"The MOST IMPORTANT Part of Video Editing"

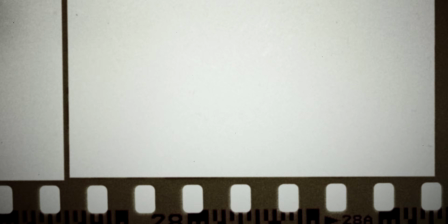4:03 I use stock footage all the time in my own work, whether that's adding overlays and backgrounds to my existing footage,
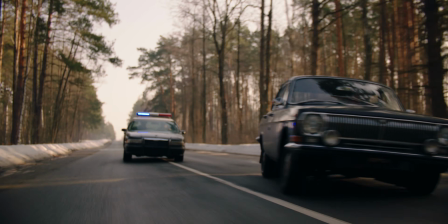4:09 getting a shot that I would not have been able to achieve myself, or even just filling in a gap that I left out when I was shooting.
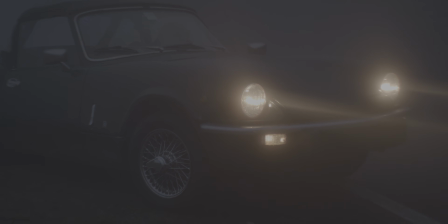4:16 And whenever I'm in one of those situations, ArtGrid comes in clutch. So thank you to the homies at ArtGrid for sponsoring this one.
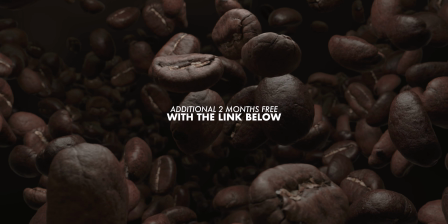4:22 And if you want to try it out for yourself, there'll be a link in the description of this video, and you can sign up through that link and get an additional 2 months completely free.
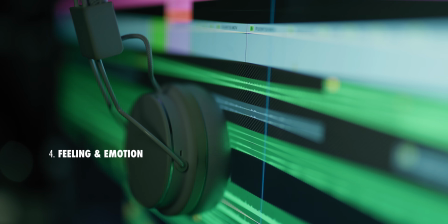4:31 That being said, let's now move on and talk a bit about feeling and emotion, right? So different shot lengths can convey different feelings to an audience.
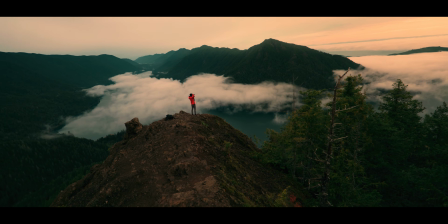4:39 For example, very fast cuts being used to add energy to a sequence, or very slow cuts being used to build suspense.
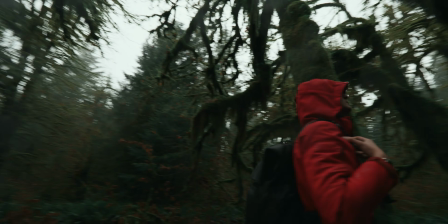4:47 A film with perfect continuity and pacing unfortunately still isn't worth too much if it conveys the complete wrong emotion to the audience.
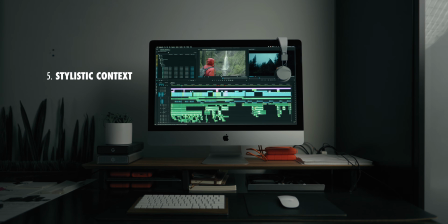4:56 That also leads me into my final point, which is stylistic context.
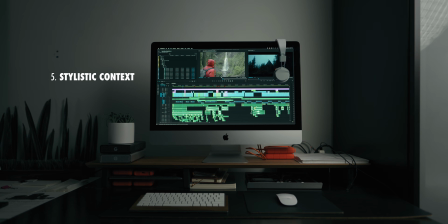5:00 So when you're making any edit, you need to zoom out, look at that shot and that cut in the context of the entire edit.
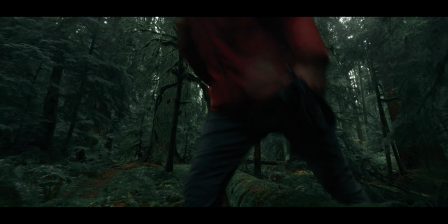5:08 The edit that I've been using as an example here was supposed to convey ruggedness and discomfort,
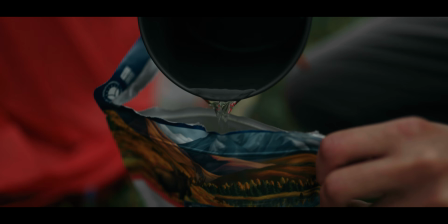5:13 like hurling a list of ideas at you very quickly.
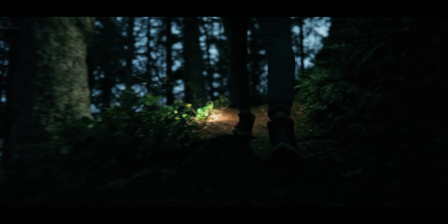5:17 So naturally, it's going to be cut a little quicker than I would normally edit to give off that feeling of urgency.
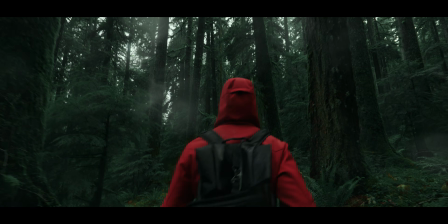5:24 But if I wanted instead to emphasize the calming sounds of nature,
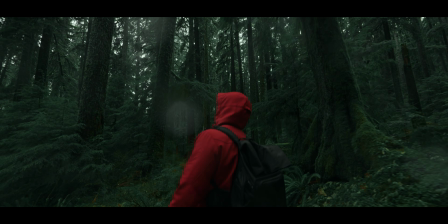5:29 then I would cut that video much more slowly to make sure that the audience is relaxed and not overwhelmed.
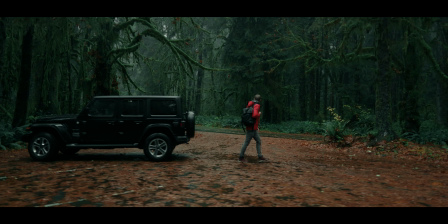5:35 To reach even further out, if this project was a short horror film, then I would hold on shots much longer to create suspense. So we've covered continuity, we've talked about shot complexity and pacing and feeling and stylistic context, but here's the worst part, right? You have to zoom out and think about all of those. You have to carefully weigh the importance of each one, deciding which really matter and which don't. You may have to sacrifice the quality of your editing in one area to improve it in another, and you have to do all of that on every single cut you make. It's an impossible amount of work, and even if you did spend hours meticulously measuring and calculating, you could never possibly make an objectively correct call. So the good news is that you don't have to. Even experienced editors aren't literally going down the list and ticking off answers. They're cutting mostly based on instinct and how a shot feels. These questions are still informing their decisions, but it's not something you actively think about, but rather something you build a subconscious feeling for over years of practice.
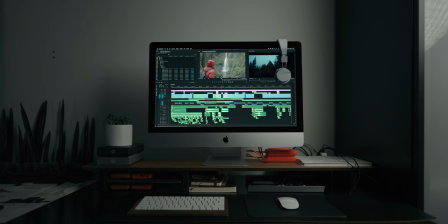6:46 So learn these techniques, study them, practice them,
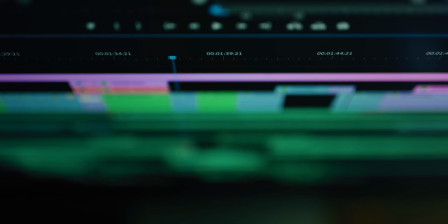6:49 deeply engrave them in the part of your subconscious brain that knows how to edit videos.
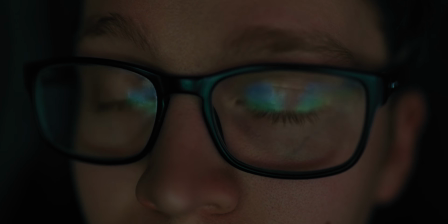6:55 But when it comes time to actually cut a shot, try not to think about them too much.